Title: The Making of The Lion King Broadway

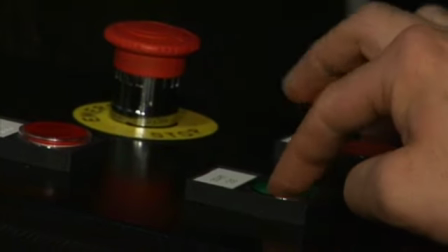526s
It's a major symbol from the opening of the movie, and it's where the lions live. Although its effect from an audience perspective is very simple, with this set sort of corkscrewing out of the stage, the machinery and the mechanics and the engineering, and particularly a lot of the computer side of things,
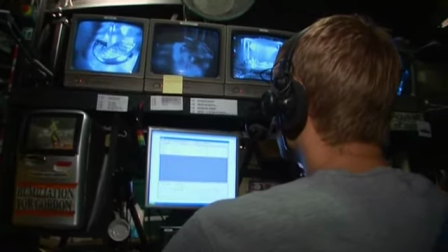546s
is highly complex. What we built is essentially a circular staircase,
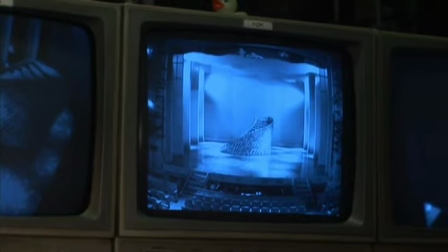551s
and it rises right out of the stage floor and descends into the stage so that it can appear for different scenes. If you look at the rock, it's as if a lion has actually scratched onto a tree and indented it with their claws.
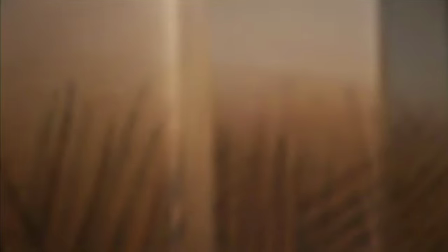564s
And that claw pattern appears in a number of places around the show.
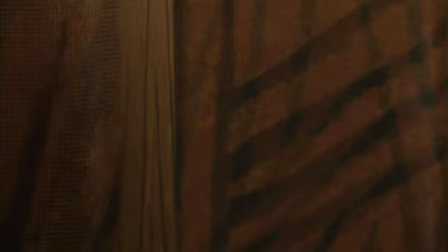568s
So you're constantly reminded it's a show about lions, but also a show in which lions have dominated the entire territory.
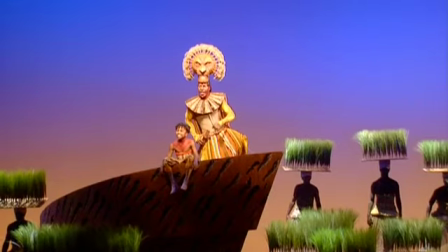575s
With The Lion King having to recreate so many different environments, the show's creators knew lighting would play a huge part in realizing the story on stage.
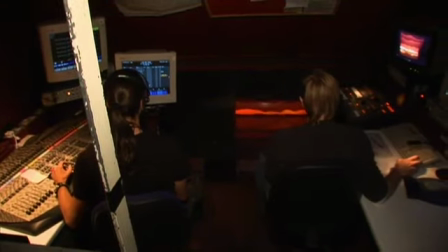583s
A challenge not just creatively, but one that would put huge pressure on the technical production team behind the show. Lighting changes your emotional experience. Just the color of something and changing quickly can alter how you feel. It can make something very energetic if the lights change quickly. If the lights are rising slowly, it can be very calming. We have
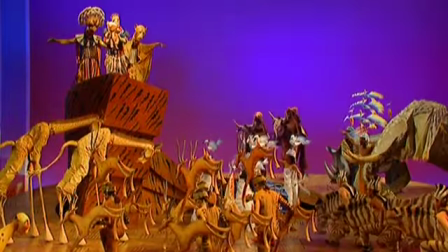603s
Lighting has a huge storytelling ability. one lighting desk which operates more what we would call the conventional lighting, and one lighting desk which operates our moving lights. In terms of individual light sources, it would be well in excess of 1,000.
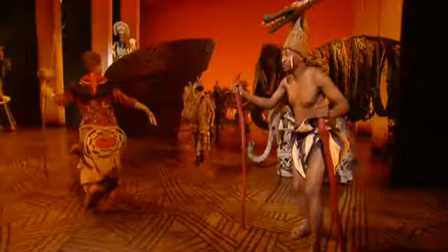621s
The importance of lighting in The Lion King is never more evident than in the show's opening sequence, Circle of Life. We start off with a sort of a misty, rather darker background.
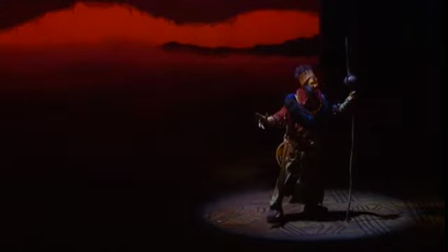633s
We fill the stage with smoke to create that early morning effect. And then in sequence, the clouds lift, and as they're lifting,
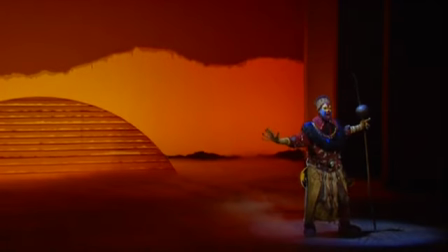645s
the sun is rising, and with that, the lighting adapts.
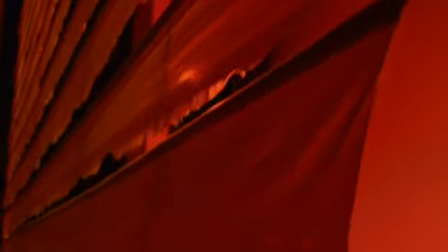649s
The audience actually sees these battens with the silk rising, and the sheer movement makes it shimmer.
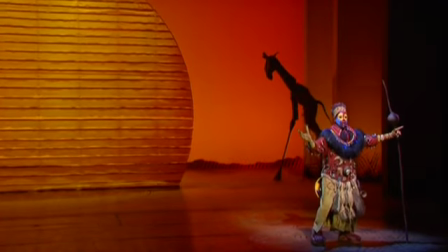656s
So we go, oh my God, it's like the sun over the desert. That is the absolute essence of the power of theater, which is that you animate an inanimate object and you bring life into it. When you take the scenery and the lighting and the costumes and you put them all together in the Circle of Life,
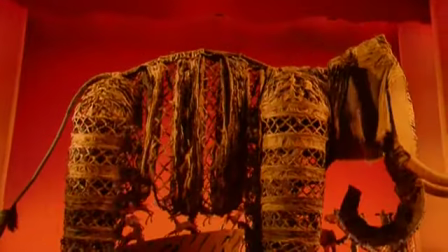672s
all those elements can be all pulled apart and thought about, but it's the impression they all make together. In addition to the innovative theatrical techniques that have made The Lion King such a success, it's the realization on stage of the characters that people know and love from the film that ensures that this universal story continues to connect with people around the world. He is a diverse character. That's what Simba is. He's just a restless wanderer.
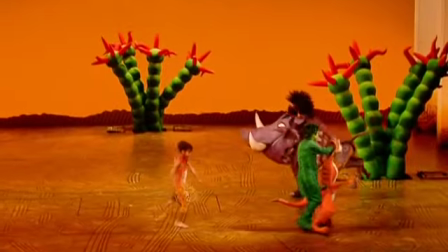697s
He's just wandering around, jumping around, trying to find a better place, because he's traveling through the jungle with Timon and Pumbaa. So he's putting on this front of, you know, I'm energetic, I'm young, I'm just going to have fun with you guys.
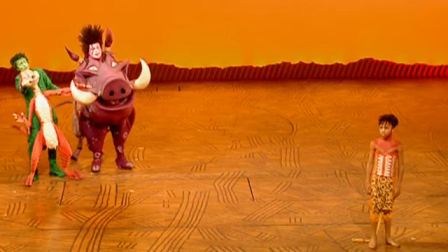710s
But at the same time, he's got a lot of emotional baggage. It's not until Simba's able to open himself to what his father taught him all those years ago
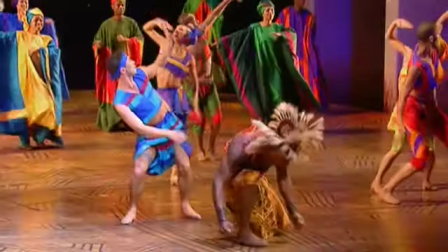718s
that he's able to complete his journey into manhood and into becoming the king he's meant to be. When Nala shows up in the picture, that's when he has to really face the fact that, you know,
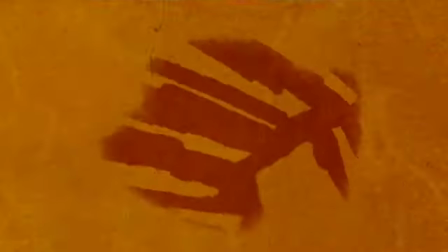729s
things happened in his past that he really, really needs to confront. I like to describe Nala as the king.
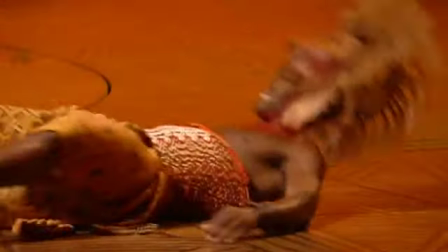738s
She is the king. She has to take over the role of king because Scar can't do it. She sees what happens to all of the Pride Lands and what it's going to be under the dictatorship of Scar. At that moment, at 10 years old, she needs to grow up and she needs to be the person that's going to speak up for her people. She thinks Simba is dead, and then Scar decides that she should be his queen, and so she feels she must flee and leave. Nothing she's doing is negative, especially at the end of Shadowlands. She's saying the words, Giza Buyobo, which means, I will return.